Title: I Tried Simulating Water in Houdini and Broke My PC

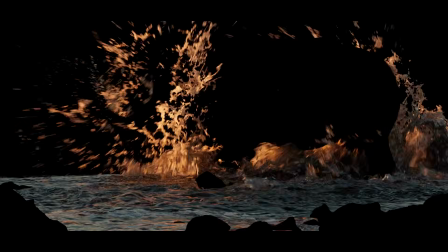0:00 If you ever try to simulate water in Houdini, you know it can be a pain. Crashes, insane RAM usage, and endless waiting.
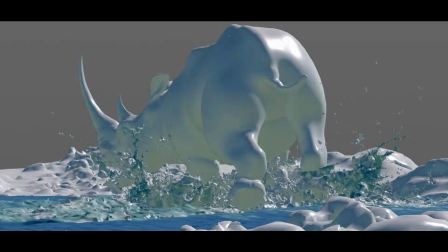0:07 So it's clear that we need to approach a close-up shot like this efficiently by working in layers that build on top of each other. And that's exactly what I want to show you in this video.
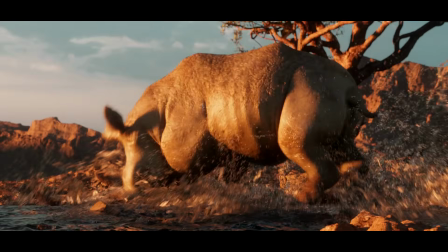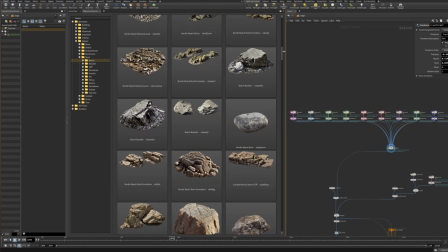0:26 The shot started in Solaris, where I laid out a small environment using my Megascans browser. I went for an African savanna pond scene set around a rhino using a free camera and animation from Creature Station.
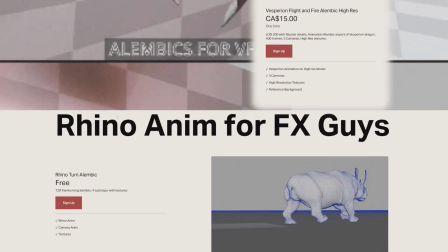0:39 You can find the link to it in the video description. It's free.
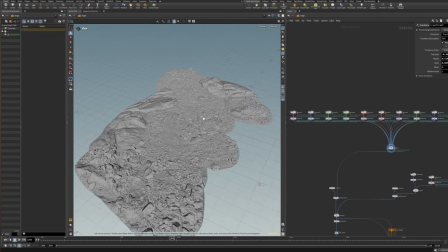0:43 Since I forced myself to work with the provided camera animation, it was easy setting up the environment using plants, rocks, and some trees.
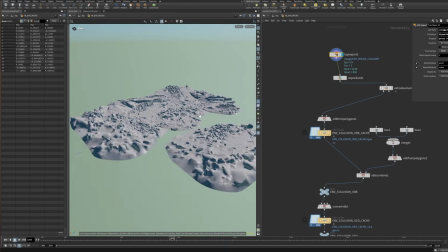0:51 Once the layout was done, I brought everything into SOPs to prepare it for simulation, mainly to convert it into colliders and organize the geo.
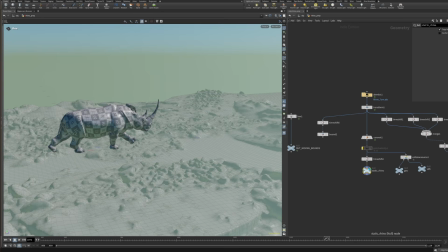1:00 The Rhino came in as an Alembic file, which I cleaned and set up for collisions.
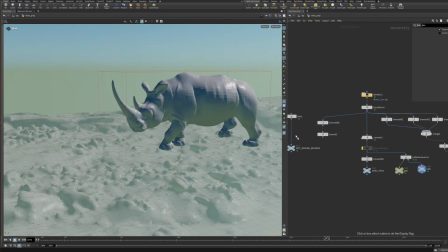1:05 I also use it as a bounding object for later flip simulations around its body.
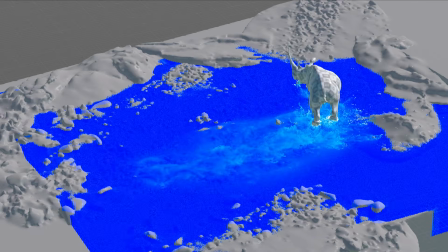1:11 Alright, now let's create some fun water simulations. I started with a low-res flip tank to get the general motion for the whole area.
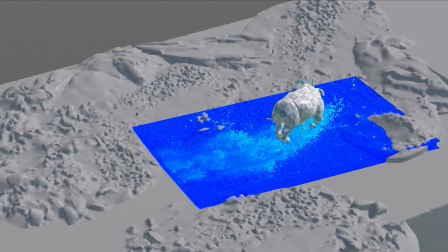1:20 After that, I ran a second sim at higher resolution, focused just on the Rhino's area.
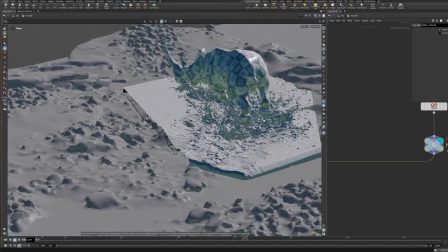1:26 This gave me detailed splashes and surface breakup where it matters the most.
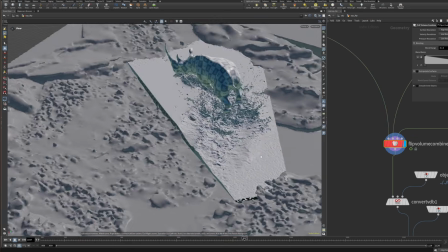1:31 I merged both sims and blended them into one clean surface, keeping performance manageable while still getting detail in the important parts.
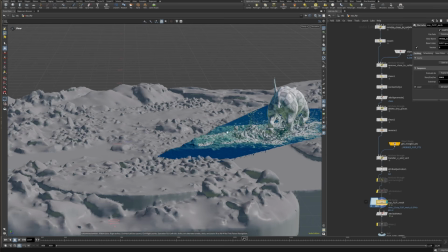1:40 Because the full sim area was too big to work efficiently, I VDB clipped the surfaces before merging, based on the camera's frustum.
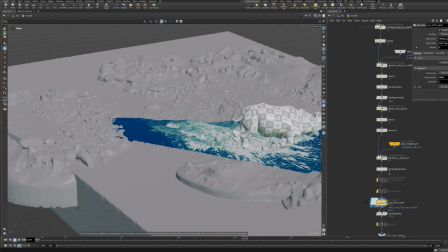1:48 This saves a lot of RAM, disk space, and also reduced loading times during rendering. By the way, if you want to follow along with the video, or you want to explore my scene setup in full detail and in your own pace,
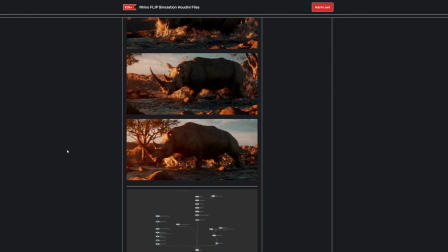2:01 you can find the Houdini file for this shot on my Gumroad shop in the video description. But keep in mind that I can't distribute the scene with the high-res Megascans assets, which is why I only included the poorly reduced collider geometry.
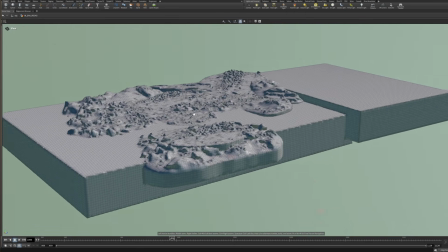2:14 This way you will be able to run the sims perfectly fine. Okay, back to the video.
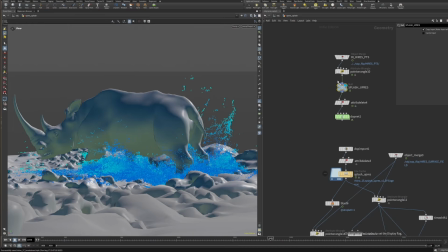2:19 The splashes still felt a bit soft, so I ran another upres, this time just for the fast moving areas.
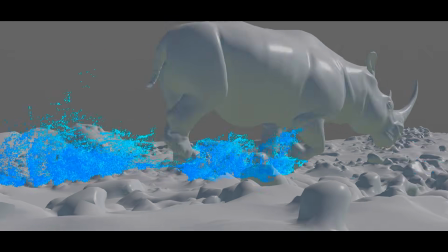2:26 I filtered the points by velocity and used those as a pop source in a separate flip sim, with even smaller particle separation.
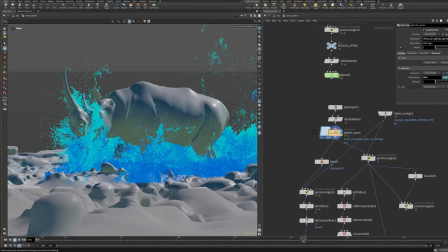2:34 This added sharp, detailed splashes right where the action happens. The higher point count allowed me to match it with a smaller p-scale, which helped me preserve fine surface detail without making the mesh look noisy. Now, with the main effects done, I focused on integrating them better into the scene.
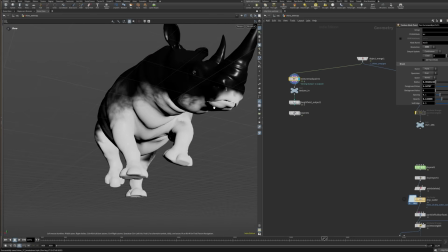2:52 I painted a static wet map onto the Rhino to push the specular and darken some areas,
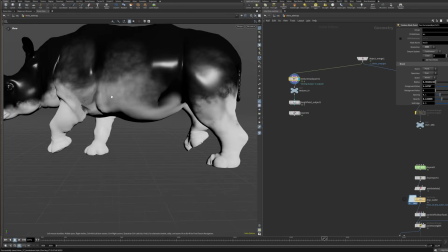2:57 mainly the feet, belly and the mouth, places that would realistically be wet.
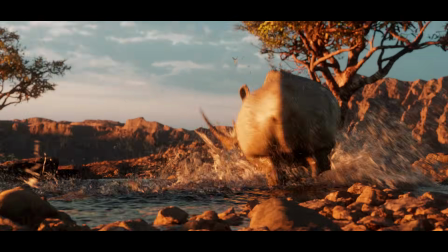3:01 The movement is so fast and chaotic that I didn't feel like simulating the wet map was necessary. Just implying that the Rhino had already been splashing around for a while was enough. I also simulated some dripping water. Small trails coming off the mouth and belly, and to make them feel more natural, I added a bit of surface tension so they stick to the body slightly before dropping.
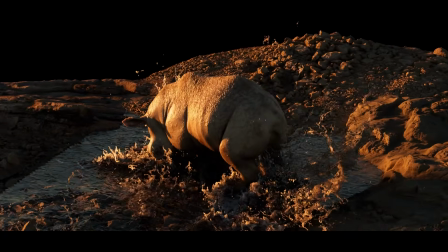3:23 Going back to Solaris, I shaded everything and set up the look development.
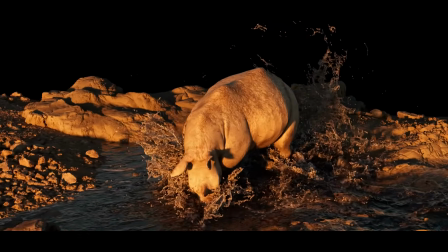3:28 The Rhino and the environment already had materials from the Megascans browser and the provided asset.
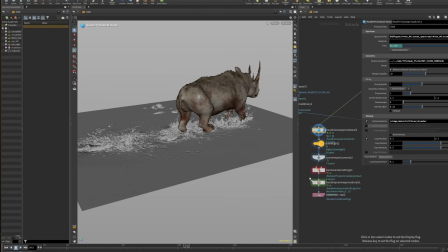3:33 The water mesh used the ocean procedural lob, which is fantastic, and it adds high frequency detail at render time using an ocean spectrum.
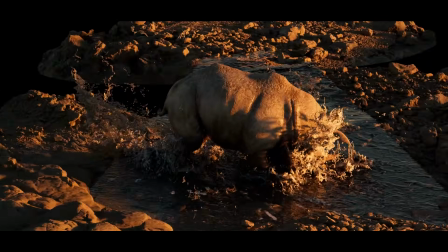3:43 To give the turbulent areas a backlit, foamy look, I used the vorticity attribute to drive the subsurface scattering.
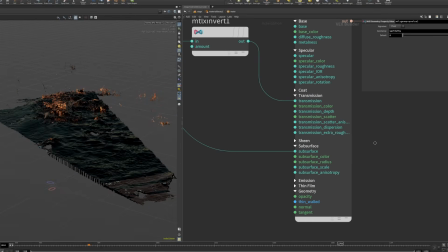3:50 This helped to get this simulation of light shining through the thin water surfaces and made the splashes feel more alive. I rendered the scene in layers to keep things modular and to avoid full re-renders in case something goes wrong.